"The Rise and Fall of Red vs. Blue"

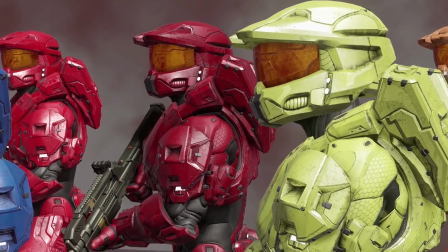[53:23]
And the plot itself I still think is very whatever and I don't love it,
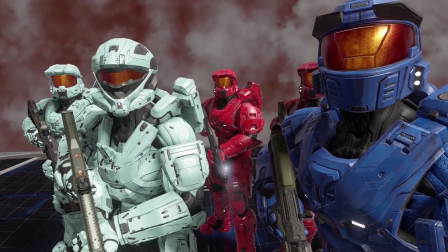[53:28]
but this season I feel like did kind of do damage control and managed to end this cosmic powers
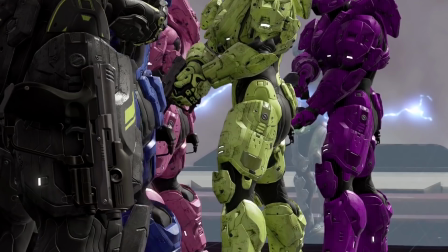[53:33]
plotline in a decently satisfying way that I wasn't really expecting after season 16.
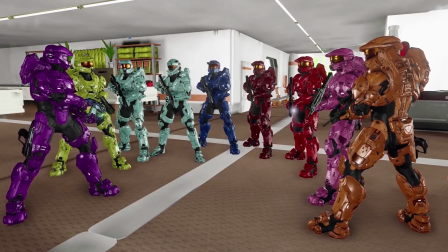[53:37]
So yeah, I think most of the season is actually pretty good, with a few great highlights here and there.
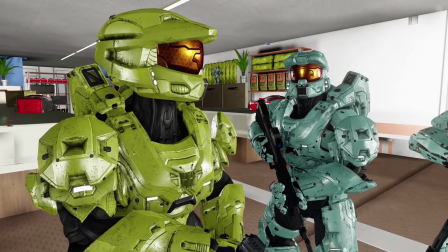[53:41]
It's hard not to enjoy seeing old characters and locations again, and I definitely say this was a drastic improvement over season 16.
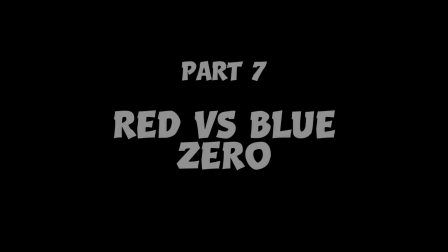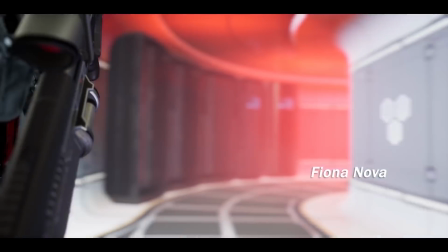[53:59]
Alright, we finally made it, the newest season of Red vs. Blue, and as I already said way in the beginning of this video, I really, really do not like it.
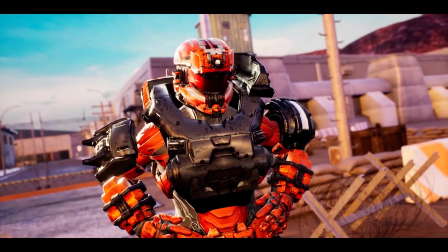[54:07]
So let's discuss. This season follows an entirely new group of soldiers called Shatter Squad, fighting a group of bad guys called Viper Squad,
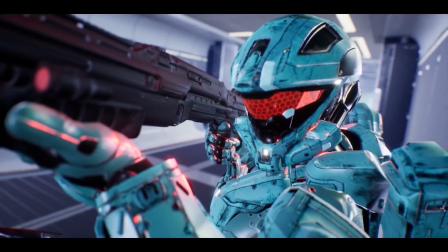[54:14]
while occasionally featuring a few returning characters like Wash, Carolina, and Tucker. Now before we get into it, let me first acknowledge the one good thing.
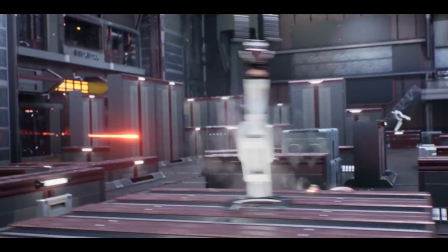[54:21]
Yes, there's literally one good thing about this entire season where everything else is abysmal, and that is the animation and action scenes.
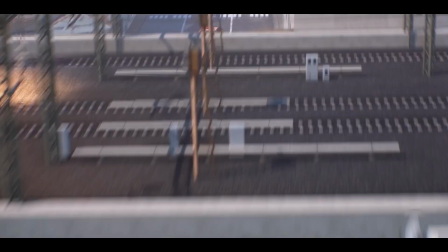[54:28]
This season is fully animated, and the vast majority of it looks very, very good.
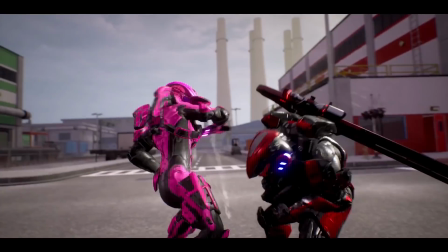[54:31]
It's just got a very clean look to it, and the fights are, I'd say 99% of the time, a blast to watch solely from an action standpoint.
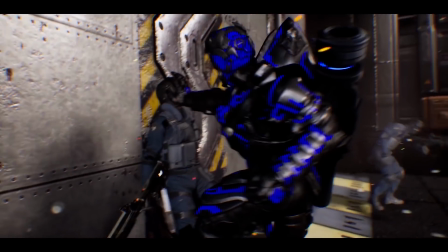[54:39]
Now let's get into everything else. Episode 1 begins with Viper Squad, who's composed of Zero, FaZe, and Diesel, attacking this organization called the AOD.
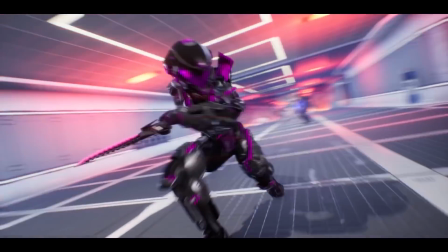[54:48]
And I will say concerning FaZe, her teleporting knife is actually a very, very cool weapon, and probably the best thing about the action scenes this season.
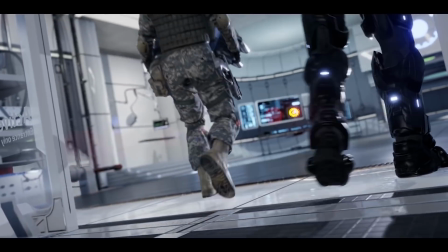[54:55]
During this attack, we see Wash, who is now part of the AOD, and is clearly up and fighting perfectly fine.
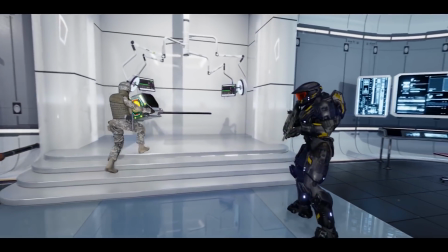[55:00]
Like, the events of the past three seasons just never even happened.
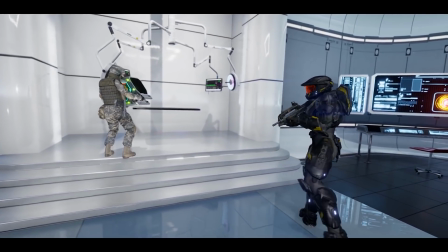[55:03]
They will later explain that, like, a cerebral enhancer or something fixed his injury, but I really do not like this development at all.
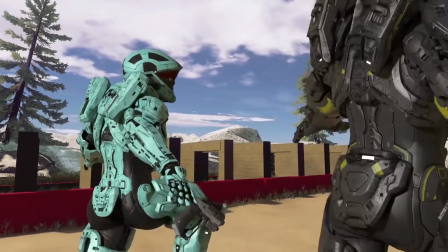[55:10]
They literally took everything interesting about Wash's brain damage and all the development he went through with that in the past couple seasons and just threw it out the
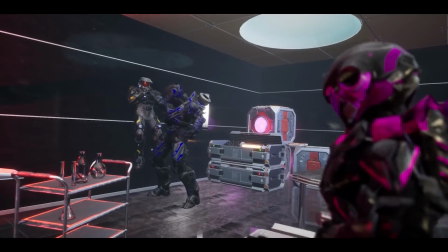[55:17]
window. And it's not like he ever does anything this season, really, besides see a few lines here or there and get kidnapped and tortured and a bunch of stuff we'll get into.
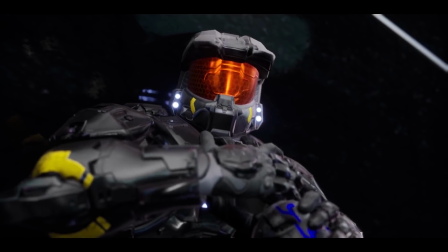[55:24]
So I just really don't understand the point of making this decision. Carolina has also joined the AOD since season 17 ended, and the first time you hear her and Wash speak, you know something's kinda weird.
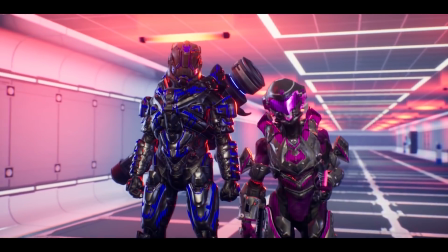[55:34] Agent Carolina, what took you so long? A fan? You want an autograph or something?
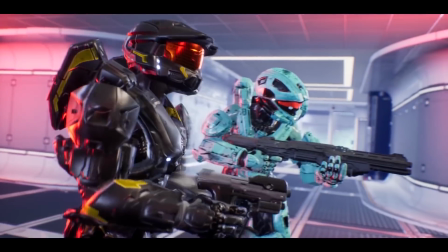[55:40] Thanks, Carolina. Let's do this.
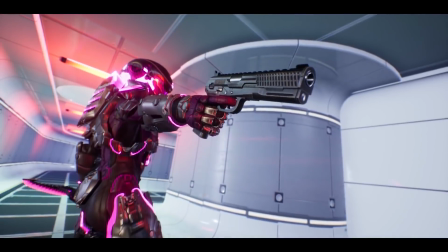[55:42]
The voice filter they've always used in Red vs. Blue to kind of simulate the sound of their voices coming out of their helmet speakers is not present here,
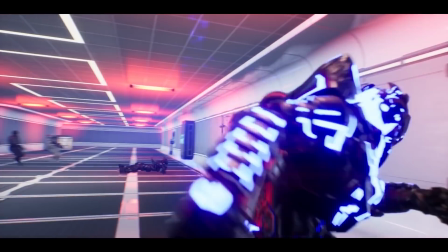[55:49]
or they're using some sort of different filter, and it's just super jarring listening to this previous character speak and sound kind of completely different than they ever have.
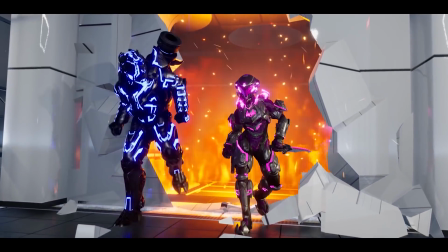[55:57]
It just creates a huge disconnect and something that immediately kind of turned me off about the season.
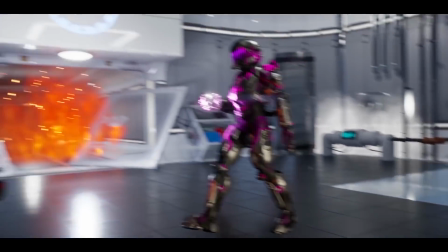[56:02]
Viper Squad defeats Carolina and takes Wash captive to torture him after stealing some artifact that we don't really know what it is yet.
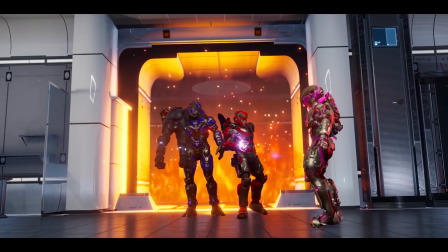[56:08]
And there's already, at this point in the season, some incredibly cliche and vague writing concerning temples that hold ultimate power,
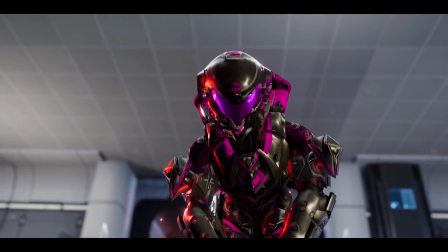[56:16]
and just from this first episode, it just starts to rub me the wrong way.
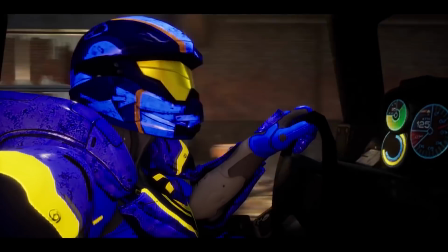[56:20]
Elsewhere, we're introduced to our protagonist called Shatter Squad, who's composed of One, Axel, West, East, and Raymond.
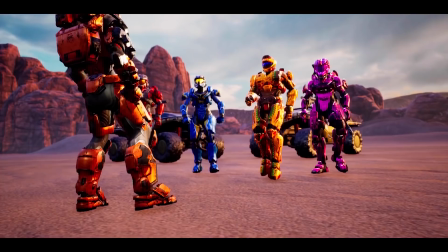[56:27]
And nothing really stands out with these characters here yet, other than the fact that the voice actor for West is kind of insane.
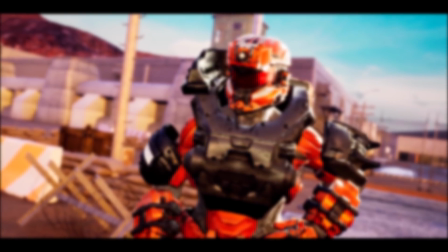[56:34] All you had to do was pick up the rookie. Instead, Commander West, I'll take responsibility.
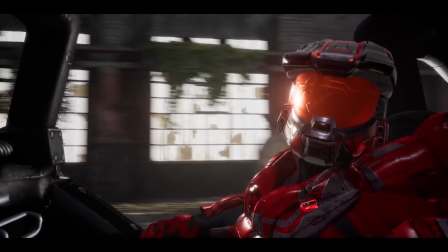[56:40] Lock it up, Agent One. Drop and give me 50.
Like, I can't be the only one when I first watched this thought that this had to be like a joke or he was just doing a terrible job.
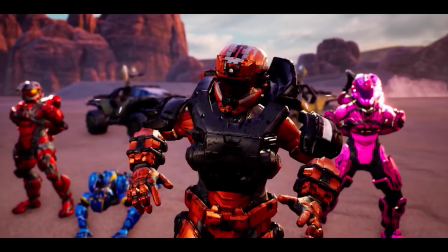[56:49]
And I'd like to say he gets better throughout the season, but I really don't think he does. You just kind of get used to it, but I still don't think it's very good ever.
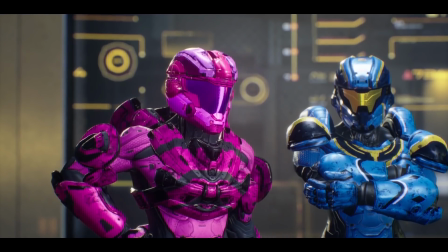[56:56]
Then we get a very jarring montage of Carolina lazily expositing the strengths and weaknesses of each character,
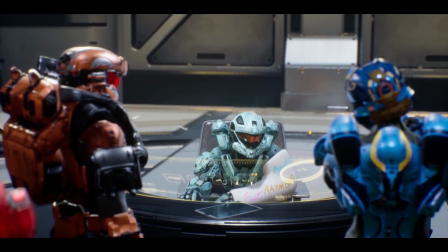[57:02]
where we learn some details of this squad, like West being East's father, One not being a very good team player,
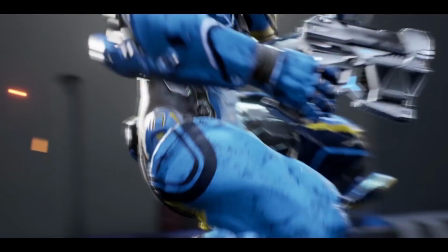[57:07]
and Raymond being the rookie of the team. Then we get another action scene of Axel, East, and One training, and a fight between One and East against Carolina.
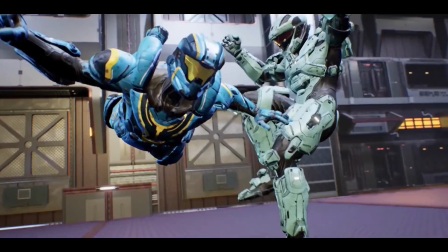[57:16]
And once again, the fights are great, but already feel a little unnecessary after the entire first episode was just an action scene, and I will say that's kind of a big issue with this entire season.
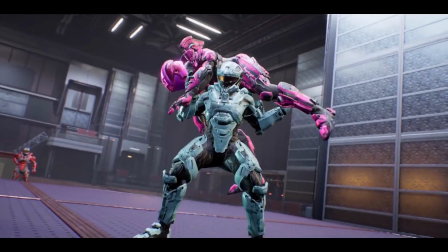[57:24]
There's so much action and just not enough time to spend fleshing out the characters.